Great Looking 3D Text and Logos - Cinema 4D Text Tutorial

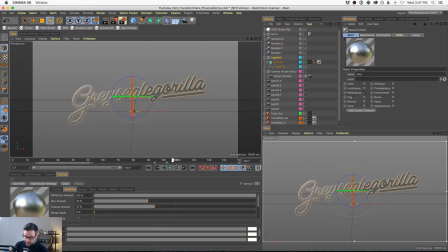32:53 We talked about moving and rotating the HDR. Look at that nice little rotation added to the end of this.
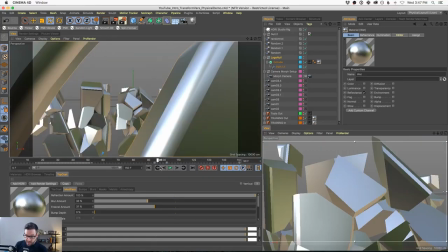33:00 Now, this is somebody that's been working with typography and 3D for years,
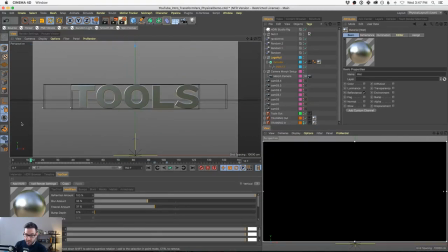33:07 and go watch the final bit on this.
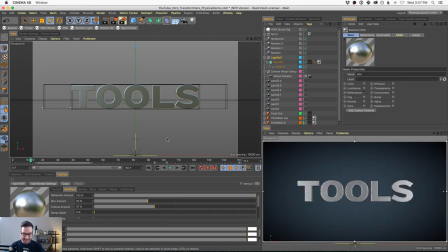33:11 Again, it's on almost every YouTube tutorial we've done to see the final piece. But you could see great care was taken to make this interesting looking, to make it readable, and to make it
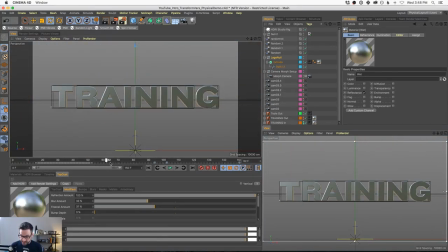33:27 eye-catching so that we continue. What's next? What's next? These pieces move forward. Okay. Boom.
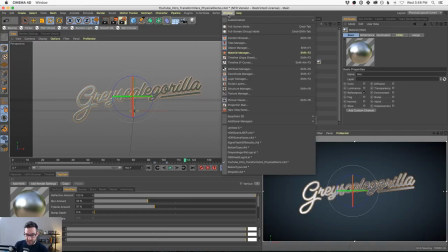33:32 Okay. So now we're talking a little bit more about animation. I wanted to bring up this scene here.
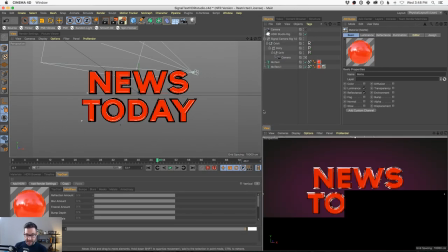33:38 Now, this scene, I need something better to say in the news today. What do you think? We can go with
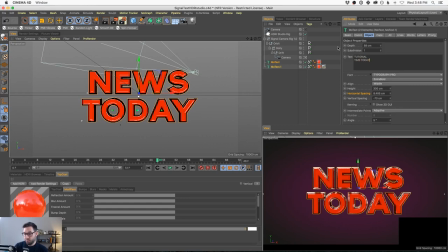33:47 tutorial time today. It's the name of my news program.
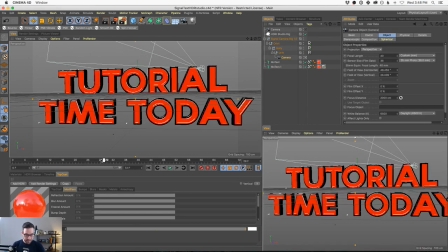33:56 So what we have here is a look that I'll use every once in a while
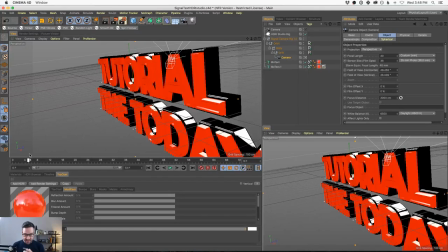34:02 that kind of does all this, but in a different way. It's a little bit more visually interesting.
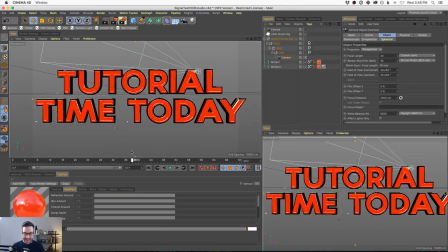34:07 It's a little more 3D looking. You know, if you have a client that's like, yeah, that metal type looks good, but I need it more 3D looking.
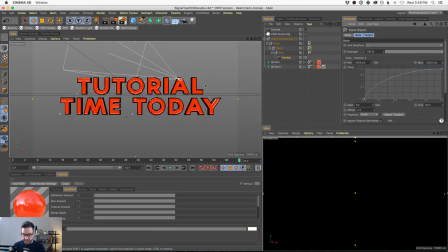34:13 You know, I need it more like in that style, like sports graphics or something like that. I'll pull out this style every once in a while because look at all the blings.
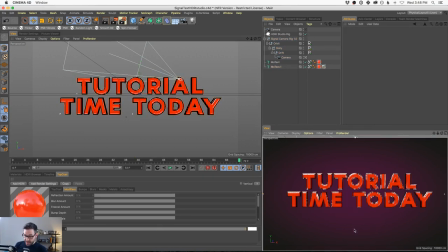34:22 We got all the readability in the world. We got everything you need right here with this one style. And I'm gonna kind of quickly go through how you make something like this. So if, again, if you're stuck on an idea, you're like, how do I make this type look simple?
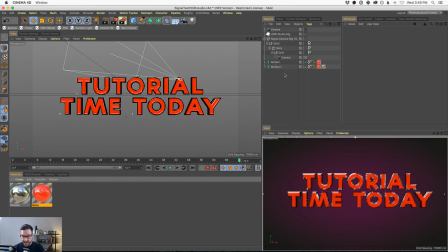34:41 I'm just trying to make this really nice, you know, lower third or something like that. This look works really well. So let's kind of start from scratch. I'll just turn these off. And let me just play it all the way through here so you can see what it is.
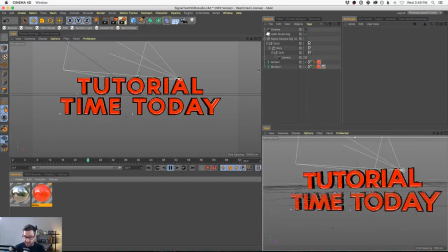34:55 In this case, I'm using a HDRI Studio rig for the reflections, but a Signal camera rig for this animation. And we also actually have a video on that as well. You could go to our YouTube page and look up a Signal camera rig.
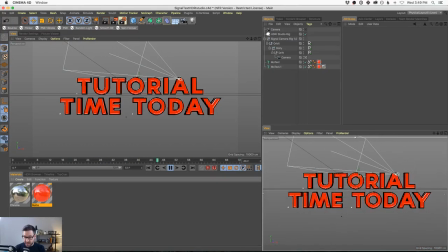35:10 You can see how this is built. And if you own Signal, you can actually download this rig and use it in your animation.
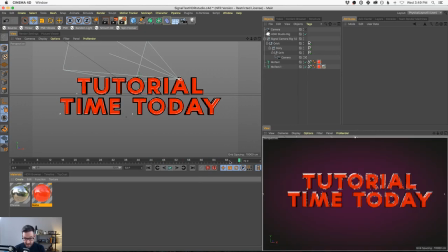35:17 So definitely check that out as well. I'm sorry, I'm referencing all these other videos. But instead of telling it to you all over again, just go reference those other videos.
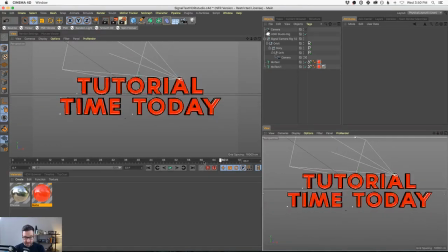35:25 I'm also doing a little tracking on the letters. Do you see how the letters are kind of pulling apart a little bit? It's almost like the overall kerning is stretching out. Now, you've seen this trick happen before.
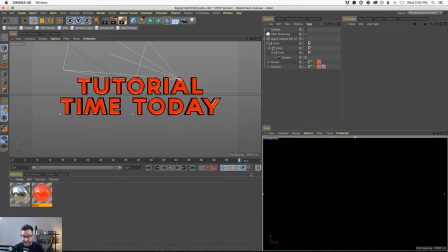35:37 And again, what does this do? This adds a little bit more visual interest to the scene.
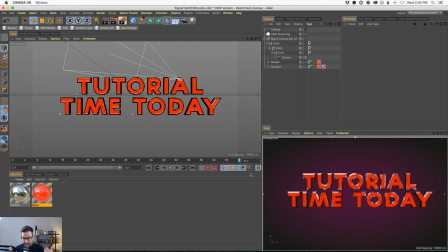35:43 It gives your eye something to look at. Again, readability, attention, trying to make this look good. It's our job. We need to learn this. Okay, so how do you make this? I'm going to turn off the Motext. We're going to start from scratch here.
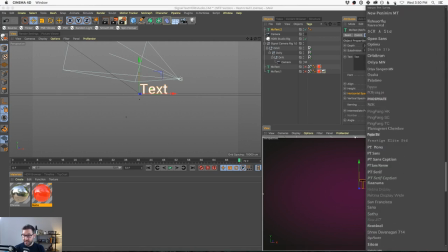35:56 And we're going to pick, let's go with, what do we do here? Futura, maybe? Let's go with that. This type picker, I tell you, not my favorite.
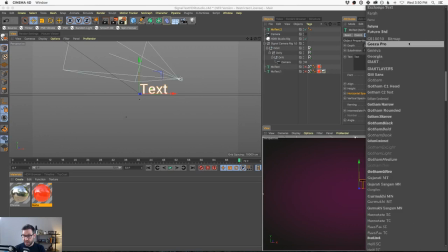36:11 This is going to age me, but the old one was awesome where you could have save favorites and all that stuff. Because with this, you just got to go through all of these. Let's go with Gotham.
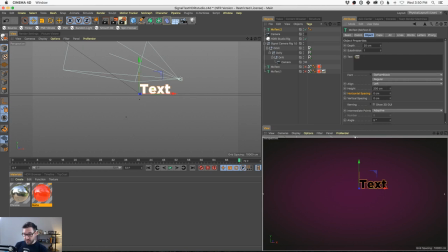36:21 That's classic. So I'll just write today on. Okay, boom. Perfect. Let's center it. Bang. Now, let's talk about how to get that look. Okay, so first of all, we need to add some caps.
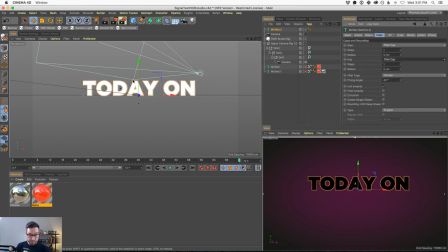36:41 And in this case, we're going to do a fillet cap. We're going to look at this type.
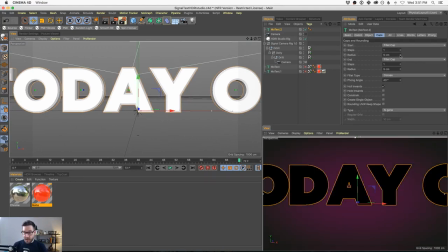36:45 And remember, earlier we talked about how if you turn up the radius too much, it will overlap.
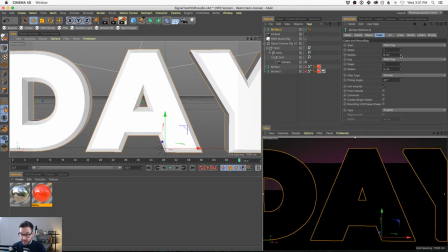36:51 Look at the A, right? This A, keep adding bevels, the A disappears.
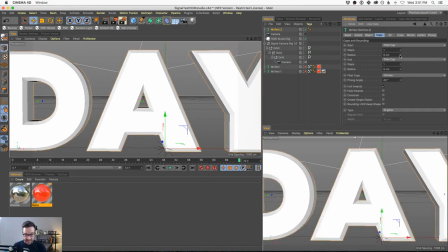36:58 And that center hole goes away.